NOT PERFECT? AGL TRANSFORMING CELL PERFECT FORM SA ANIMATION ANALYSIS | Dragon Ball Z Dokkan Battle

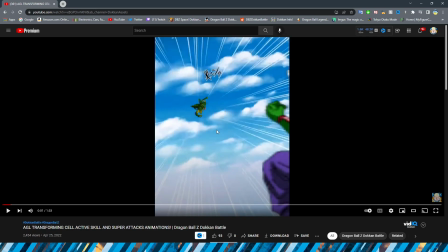248s
It's not too crazy because obviously he's so far away for most of this, right? But then when he gets in, you can see that there is a little bit of movement on the head here.
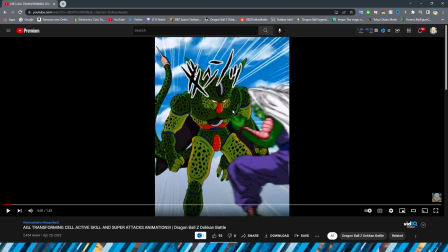256s
But it is kind of funny that he comes to a full stop. I do believe that that's actually what happens.
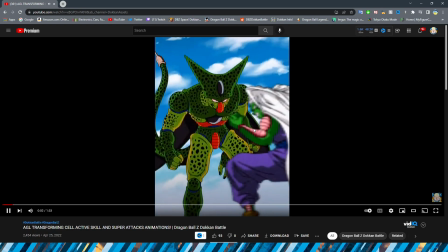260s
I haven't watched the scene in a little bit, but they did a good job sort of getting that right down, where it looks like he's about to charge at the enemy, and then he immediately is just like,
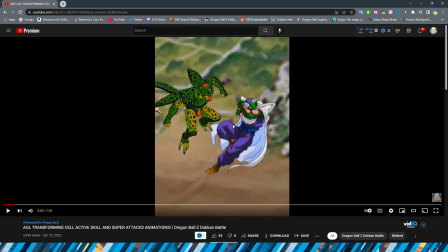268s
ah! You know, it comes to a screeching halt. So that is pretty cool, if I do say so myself.
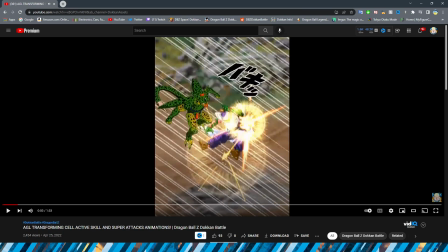274s
Now, we have this tail animation here, which is actually really interesting.
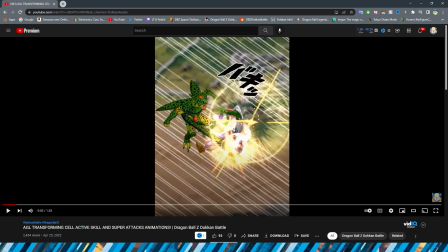279s
At first, when I saw this, I was a little bit confused because I didn't actually see the tail.
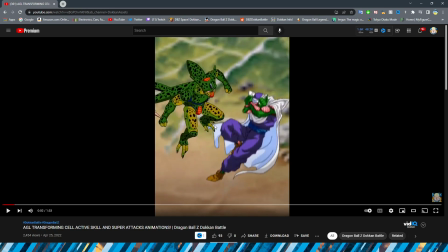283s
But then I was like, oh, that's what's punching Piccolo right now, is the tail. This change in perspective is also really interesting.
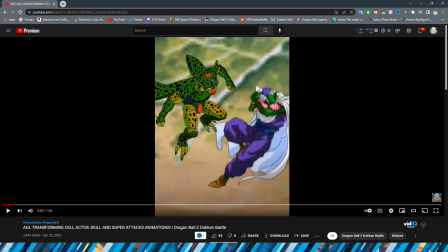290s
I don't, like, mind it that much. I'm wondering if they did this because then obviously it's less animation for them to do, because obviously since it's far out,
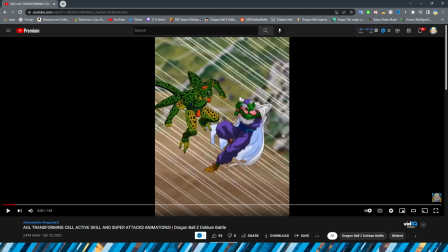298s
they don't have to do as much drawing with, you know, like the tail animation,
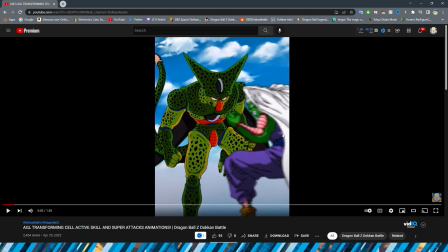303s
right? Because obviously it would have had to been a lot higher quality assets if they would have had it from this angle.
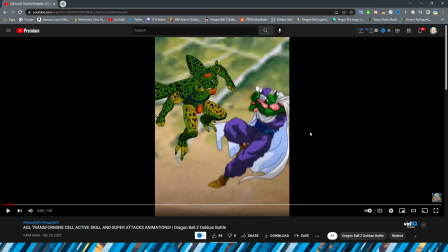308s
But anyway, obviously we have the cut here, which I definitely don't think is too bad of a transition, honestly.
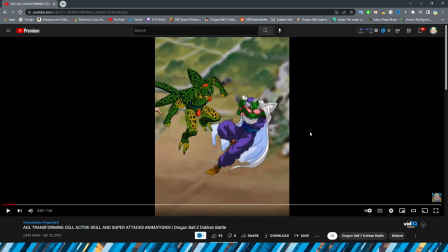313s
And I do like the tail flicking Piccolo, right?
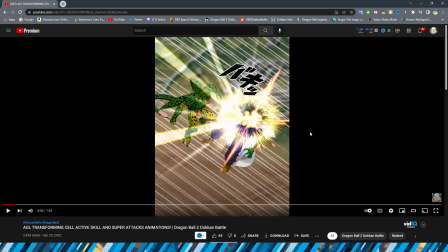318s
I do think it is really cool. However, the one thing that I'm not really a fan of here is occasionally, right, they have the explosion effect appear before the tail sometimes.
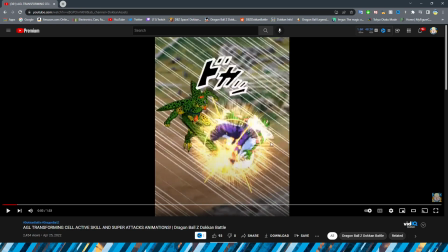329s
Like this one, right? It explodes and then the tail hits. I'm assuming that that's an error on the animator's part because that feels really weird, right?
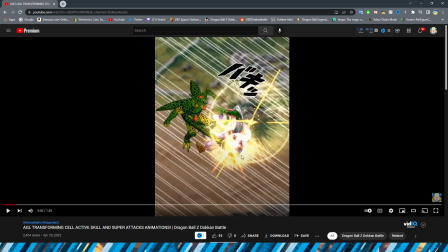339s
Like maybe it's just because he strikes there and then it's like remnants of him striking there and then he strikes there again.
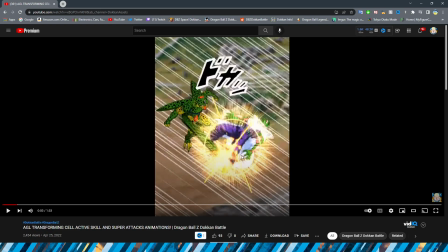346s
But I feel like they should have just had it like turn off in the middle of it.
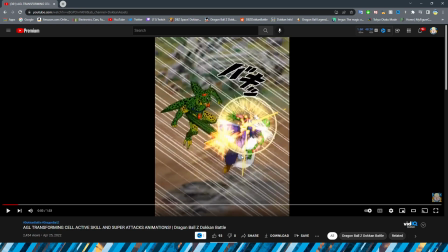351s
I'm not sure. Very interesting on that specific one. But overall, I think the tail hitting Piccolo looks pretty good.
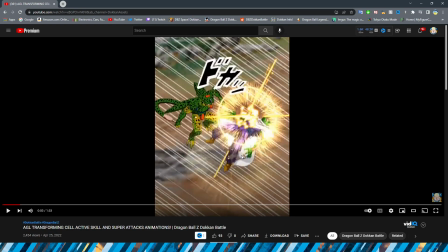358s
The actual animation on the tail is quick and snappy, which is good for what's going on here. Obviously, a barrage of tail strikes.
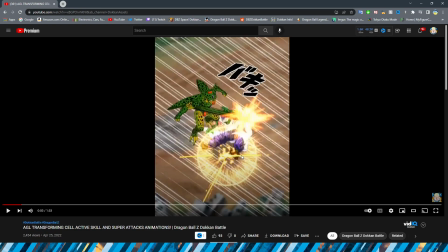364s
I think the tail looks cool in the way that they give it the motion lines as well. Definitely pretty neat.
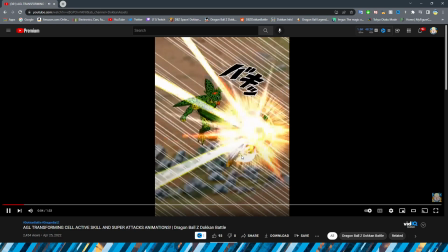369s
Obviously, the motion lines in the background also help.
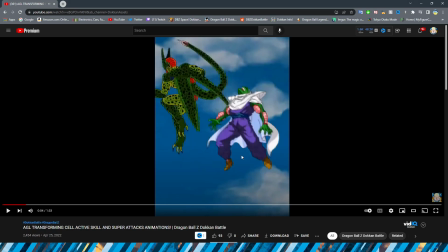372s
Then we have that one final hit before Cell actually wraps around, or I guess just whips around would be a better way to say it.
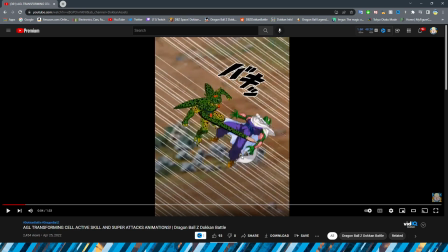380s
He looks kind of goofy in this shot, though, I will say.
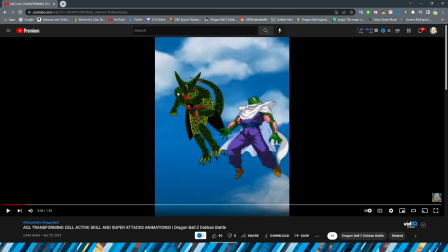382s
His face looks like a little bit bootleggy, but I guess it is a little bit hard to draw him when he's so small because his face is already so ugly.
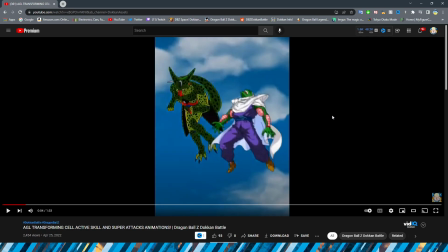391s
And in a good way, by the way. Like, you know, Imperfect Cell is just ugly. Alright, so obviously we do have a very sharp change in position.
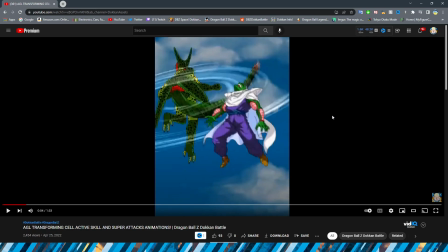399s
It was a little bit hard to notice it in the full animation, but y'all know that I'm not the biggest fan when it's like a hard transition of poses there. I will say this one isn't as bad just because obviously, you know, this is supposed to be a quick motion as he's flicking Piccolo away.
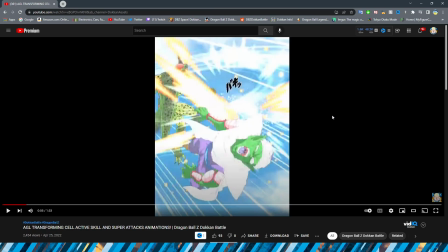416s
So I think that this definitely looks okay from there to there. But in the beginning transition from pose to pose, I do wish there was a little bit more.
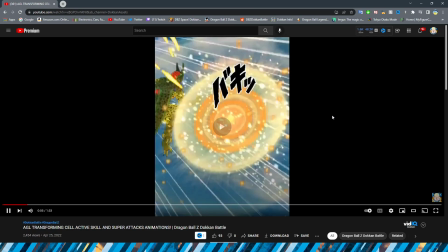423s
So obviously we have this hit effect here, not hit from Universe 6.
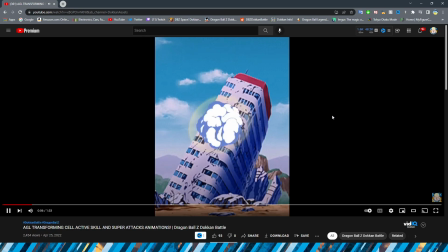428s
Then he hits the building, which the smoke effect is pretty cool.
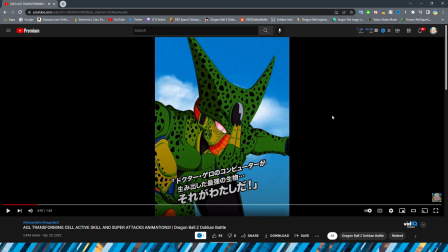432s
And obviously we have, this is actually, funny enough, even though I think that all the animations are pretty, like, good, right? I don't think that any of them are necessarily bad. This one might be my favorite just because, like I said, my favorite form is Imperfect Cell.
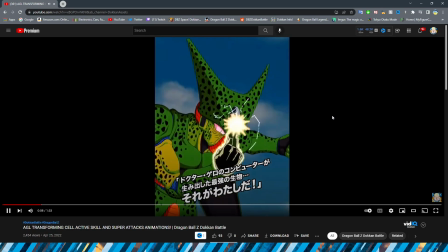447s
And obviously from TFS, this is so funny too. So I think that they absolutely kill it on the electricity here, and the shading on Cell's hand looks perfect.
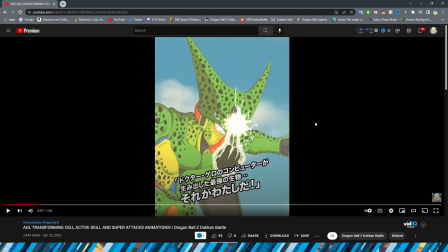459s
Really, really cool the way that they did that.
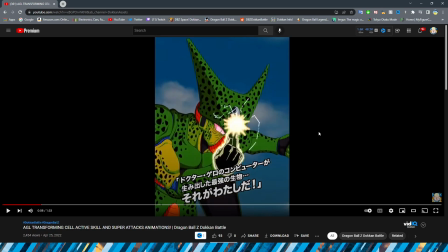461s
They also nailed the special beam cannon charging up effect too, with these small bits of electricity sort of sparking off of it.
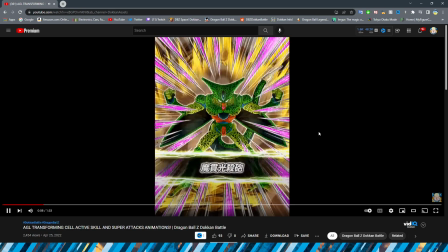468s
I think that that is really, really cool. Definitely did a good job with that.
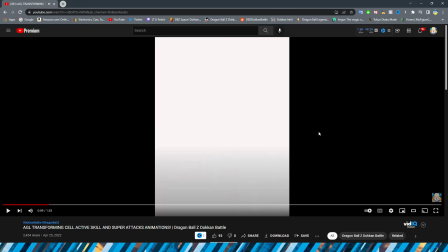472s
Obviously, we have the transition to the card art, which, by the way, looks a lot better now that we've seen all of the card arts for this character. Alright, so then we obviously have Cell fire the special beam cannon here, which I think this scene also looks really good.
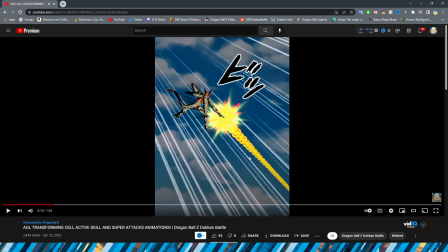486s
They did a great job as well on the special beam cannon, making it sort of look like it's rotating like how it should.
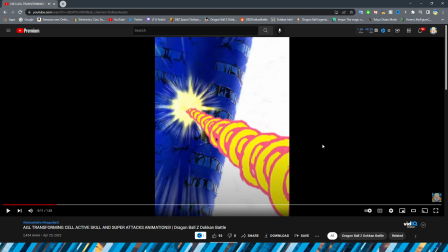492s
Definitely a pretty cool look. And then we obviously have it strike through the building, which I actually think is a pretty cool angle.